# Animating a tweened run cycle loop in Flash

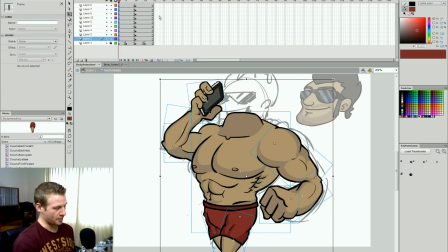[8:18]
To do so, I'm going to create a copy of these first sets of keyframes. So I'll select all the keyframes, hit Control-Alt-C to copy all the frames, and then back here at frame 20, Control-Alt-V. Now I know it goes over the timeline, but that's okay because we're going to remove these later.
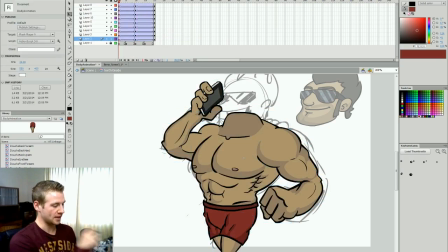[8:35]
For now I'm going to select all of this and hit right click, create a classic tween, and that creates an automatic motion between all of these keyframes. So we already have a lot of the motion. The problem is it's not very good motion.
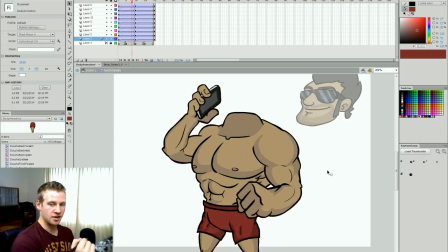[8:50]
So if I hide my back reference, he's just kind of flopping from one position into the next.
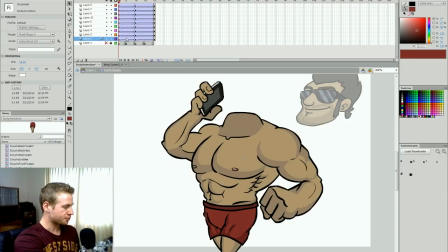[8:55]
So what I want to do now is in this middle bit, I'm going to select all of this and push it down and forward like this. And I'm going to do the same thing here in this middle bit, hit F6, create a duplicate keyframe, push it down and forward.
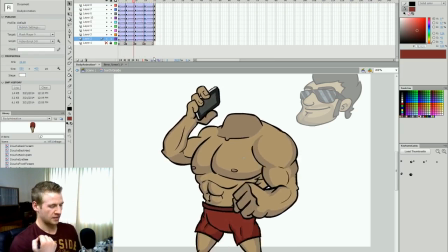[9:12]
Now when I play, we start to get a bit of a bounce.
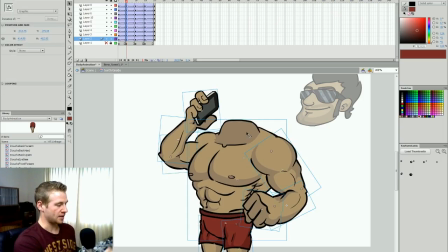[9:17]
Now I can accentuate this by making the bounce a bit lower.
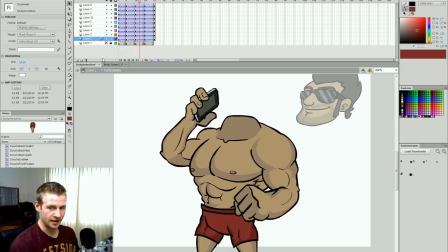[9:24]
And already that makes a huge amount of difference, okay? Now the next thing I want to do is start creating variances in the legs.
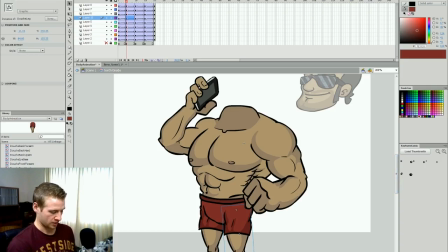[9:32]
So I want the front leg to not go all the way back. I want it to come forward first, here in this middle keyframe.
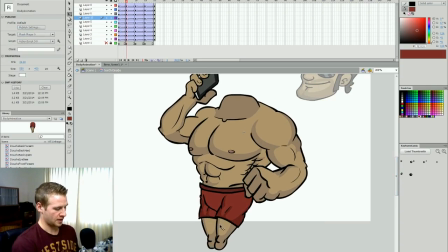[9:39]
So come forward, and that back leg can stay back. Okay, because there's got to be reaching forward to land on that foot. Then next,
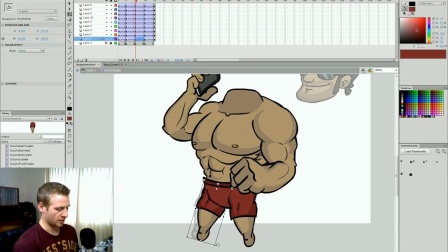[9:52]
in this middle frame, I'll have it at a medium spot, and then next, push it back further.
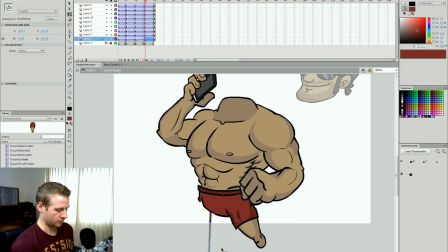[10:00]
And he's landed on, whoops, on this leg. Okay?
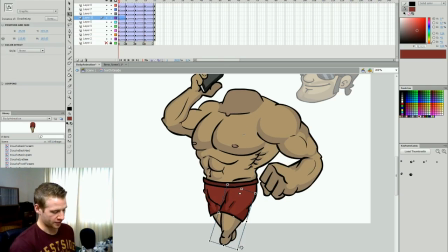[10:04]
So in the first frame and last frame, I want to move these to a bit more of a medium spot as well. And I'll just copy and paste with Control-Alt-C and Control-Alt-V onto the first frame and last frame.
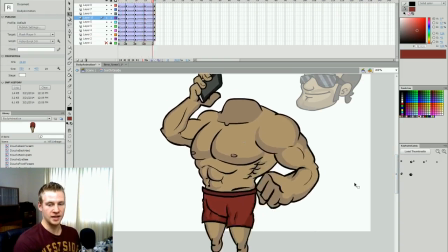[10:16]
And you'll notice how already the legs look a lot more like they're actually running and pushing him forward. Okay, so we're doing little tricks like this just to make the motion a bit more smooth.
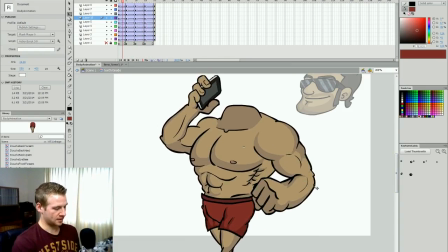[10:26]
Something else we can do is lift the arm on this middle frame so that as his body and legs go down, his arms stay up.
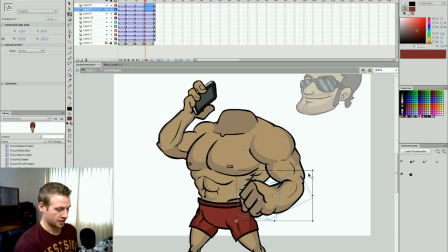[10:40]
Same here on this other middle frame. It just kind of helps warp against that gravity to show us sort of counterbalancing.
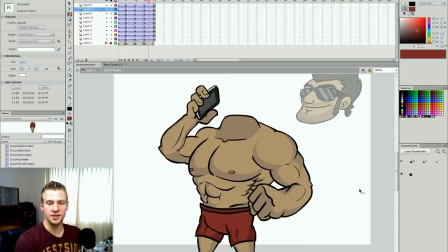[10:50]
And really, we don't need to do much more than that. Okay.
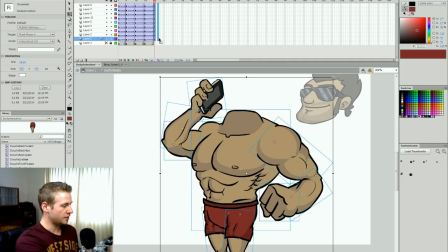[10:54]
The other thing we can do, first of all, I'm going to pull these out a bit because I think the motion's a little too fast.
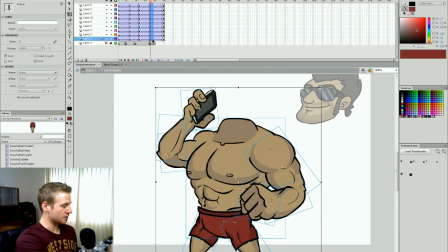[11:00]
So I'm just going to pull it out. I don't need my reference layer anymore, so I'm just going to delete that since I've got it pretty much where I'm happy with it.
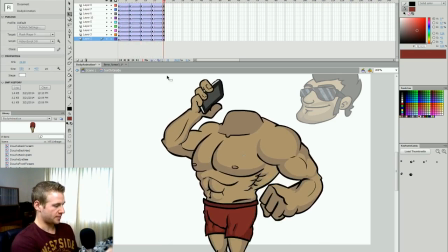[11:08]
I want to make sure everything's spaced apart properly, and then instead of having it stop on the same frame as it starts, I'm going to hit F6 on the frame just before the end on all these frames, click and drag them to the very end. And that way, the very last frame and the first frame are slightly different. Otherwise, it would have had two frames that were exactly the same in the loop.
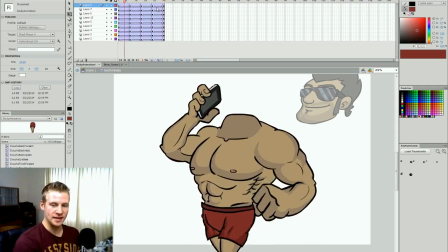[11:27]
We see we have a bit of a better pace now, and we have a slightly better length and a better motion. So what we can do is do some easing.
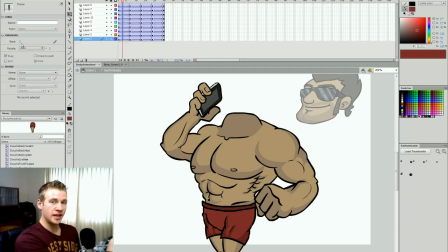[11:41]
So in this first section, I'm going to select all of this, and over here on the left in the properties panel, I'm going to ease it in by -50. And what that means is that it works into the motion and exponentially increases in speed in that tween.
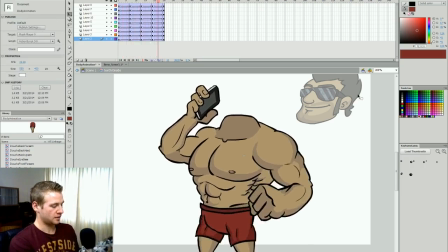[11:55]
And then here in that section, I'm just going to go 50, which will ease out 50. And that just gives a little bit more bounce to the bounce. So -50 for the first half, 50 for the second half. Now when I loop that, I'm going to select here to this loop section,
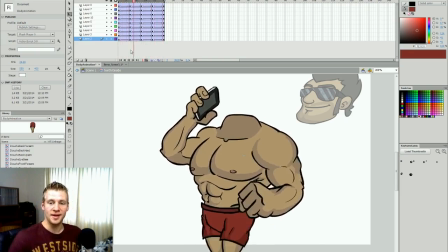[12:14]
and now you can see him looping, and it's quite smooth and quite easy.
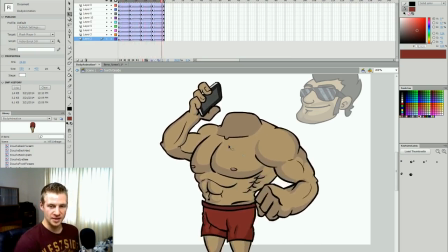[12:19]
One thing I do want to do is, as we see it looping, we can see things we want to fix, and I want to fix this arm because there's this one piece of shadow that looks like it's kind of chopping into the body.
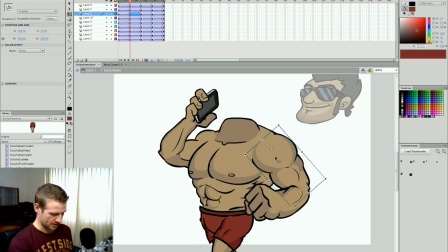[12:29]
So I'm just simply going to go into this clip.
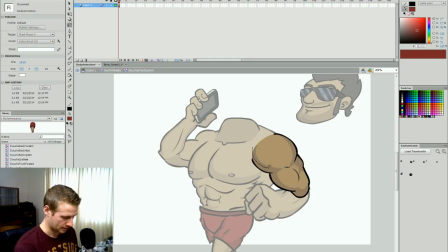[12:32]
I'm going to use my lasso and just select this area and make sure it's the same color as the rest of the shoulder. Just change the color. That just means that it's not really cutting into it.
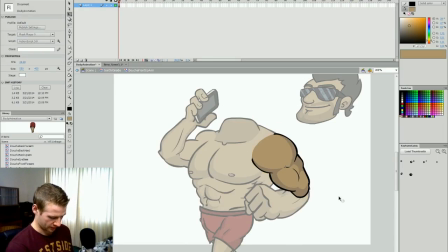[12:47]
I actually want to do so for more of it. I'll erase a bit of that.
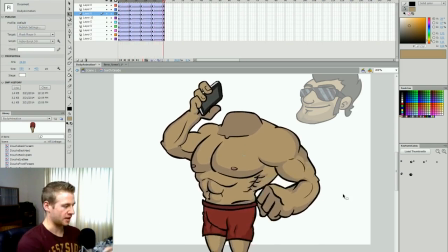[12:55]
So quite simply, I can edit a whole bunch of that without mucking around with too much.
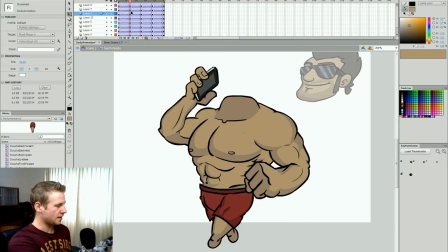[13:01]
Whoops, I've just misplaced the timeline. Go back there. Okay, the other thing I want to do is, it looks a bit flat here, so I'm just going to add a little more depth.
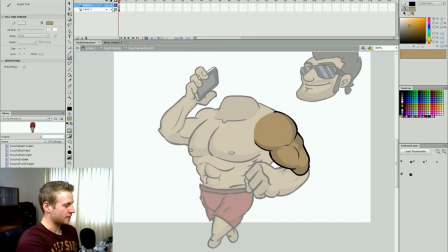[13:08]
I'll add a layer on top so I don't have to edit anything that I've already drawn. I'm just going to add these little lines just to show where the shoulder muscles sort of divide. I'm just going to add a little bit of shade just to show that there's a bit of depth to the muscles.
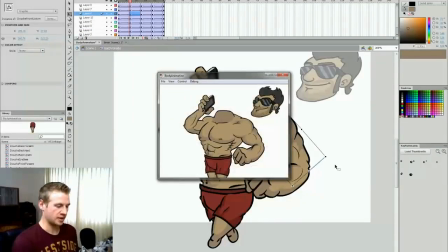[13:28]
So now when I play that,
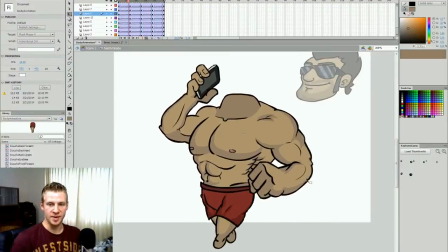[13:31]
the loop is much smoother and there's a bit more depth to this character's musculature anatomy.
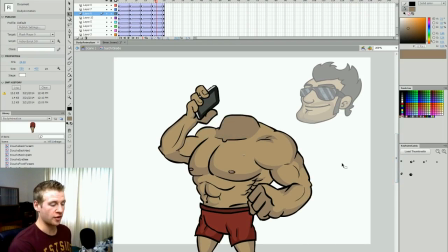[13:38]
So now that I've got the torso animation and I've got the head animation, I want to put them together.
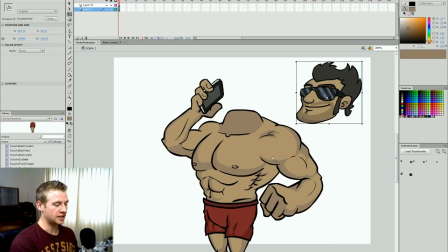[13:44]
And this is where it gets a little tricky because they both have different motions and different ways they move around and stuff.
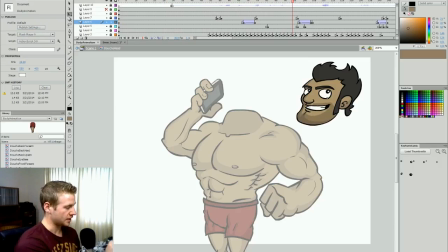[13:50]
So this one, I like that pic you looking. is perfectly still but animated in a fairly intricate way.
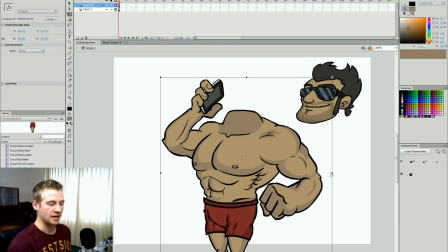[13:56]
And this one has a constant bounce and is on a loop. I'm going to select both of these. I'm going to hit F8. I'm going to first I'll move the head over the body. Doesn't matter that it's overlaid.
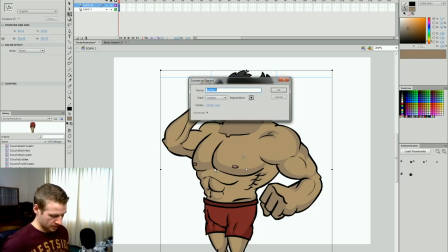[14:08]
I'm going to hit F8 and I'm going to call this douche. Hit enter.
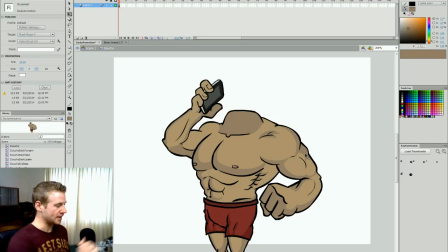[14:12]
So this is the full douche clip. I'm going to copy the head and delete it, and on a frame above I'm going to paste the head, resize it,
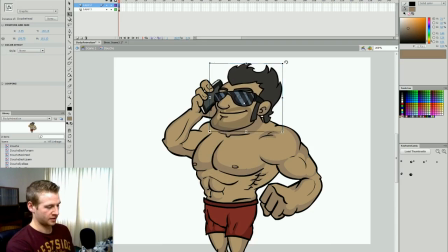[14:21]
and then we have this douche's head.
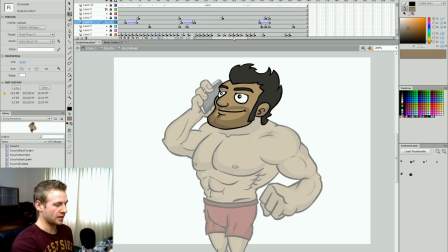[14:26]
Okay, now if I click and drag the timeline out, first I want to look at the head, 165, to see how far out I should drag the timeline.
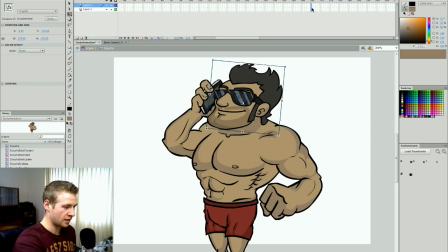[14:34]
So now I'm going to just go out to frame 165, hit F5, and now I know how far it should go out.
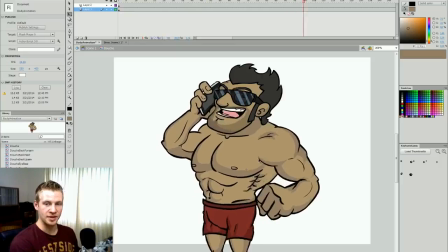[14:40]
That way we can see both animations play out, but you can see how they have independent motion.
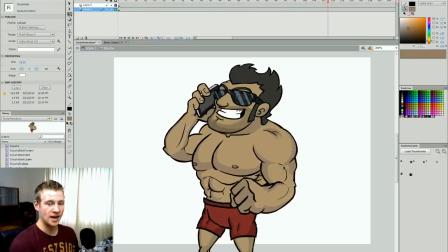[14:46]
So the body is bouncing and the head is not. Now, in a way, this is simple because all it means we have to do is animate the head,
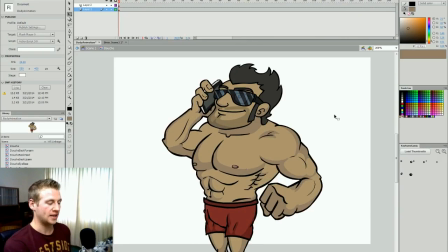[14:52]
but the problem is we're reanimating the head because we can't put it on a loop the same way that we have a body on a loop. So a graphic will play through on the main timeline, but if it doesn't have room, say on the first frame where it's a graphic, I can't hit enter and play it.
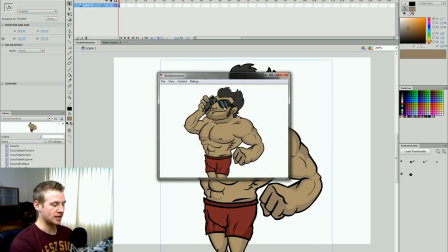[15:08]
And if I control enter, it's perfectly still.
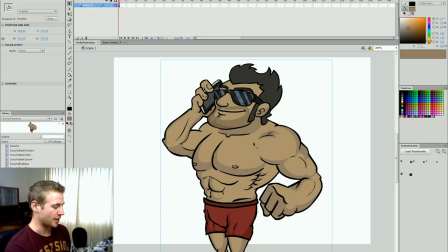[15:10]
So with one frame of animation, not that it has to be on one frame of animation, but I'm going to make it so it will work on one frame of animation in the main timeline.
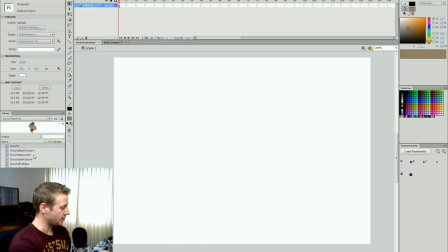[15:18]
I'm going to delete this character here. I'll find him in the timeline. See him here, his douche. I'm going to right click and go properties, and I'm going to turn it from a graphic to a movie clip.
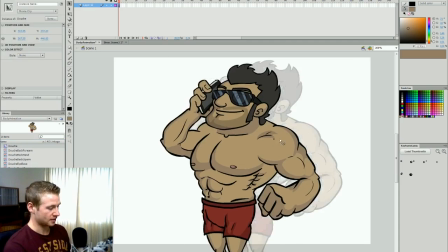[15:27]
Now when I copy and paste it, or click and drag it, I should say,
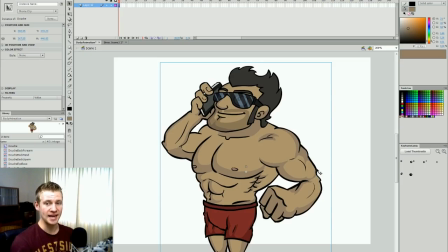[15:31]
onto the main timeline and hit Control Enter to test, we can see everything's animated. Okay, so now my job is to go in here and sync up the motions.
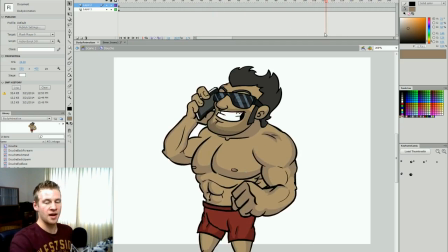[15:42]
Now, like I said before, the graphics will play out, but the movie clips won't unless it's in the full final animation. It won't in the timeline in the program. Okay, so this might be quite confusing.
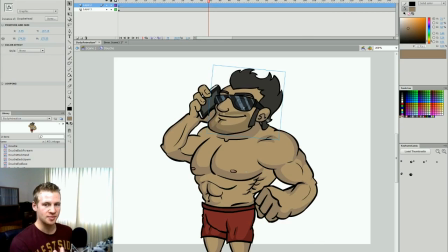[15:54]
It is confusing to explain and understand early on, but basically the difference between a movie clip and a graphic is that a graphic will play in the main timeline, but only with the amount of timeline space it has. And if it has no frames of motion, it won't move.
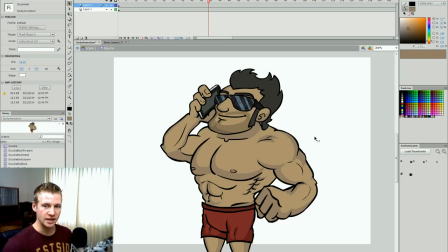[16:10]
With a movie clip, it will move constantly with whatever timeline space it has within itself, but only once you've finally rendered it.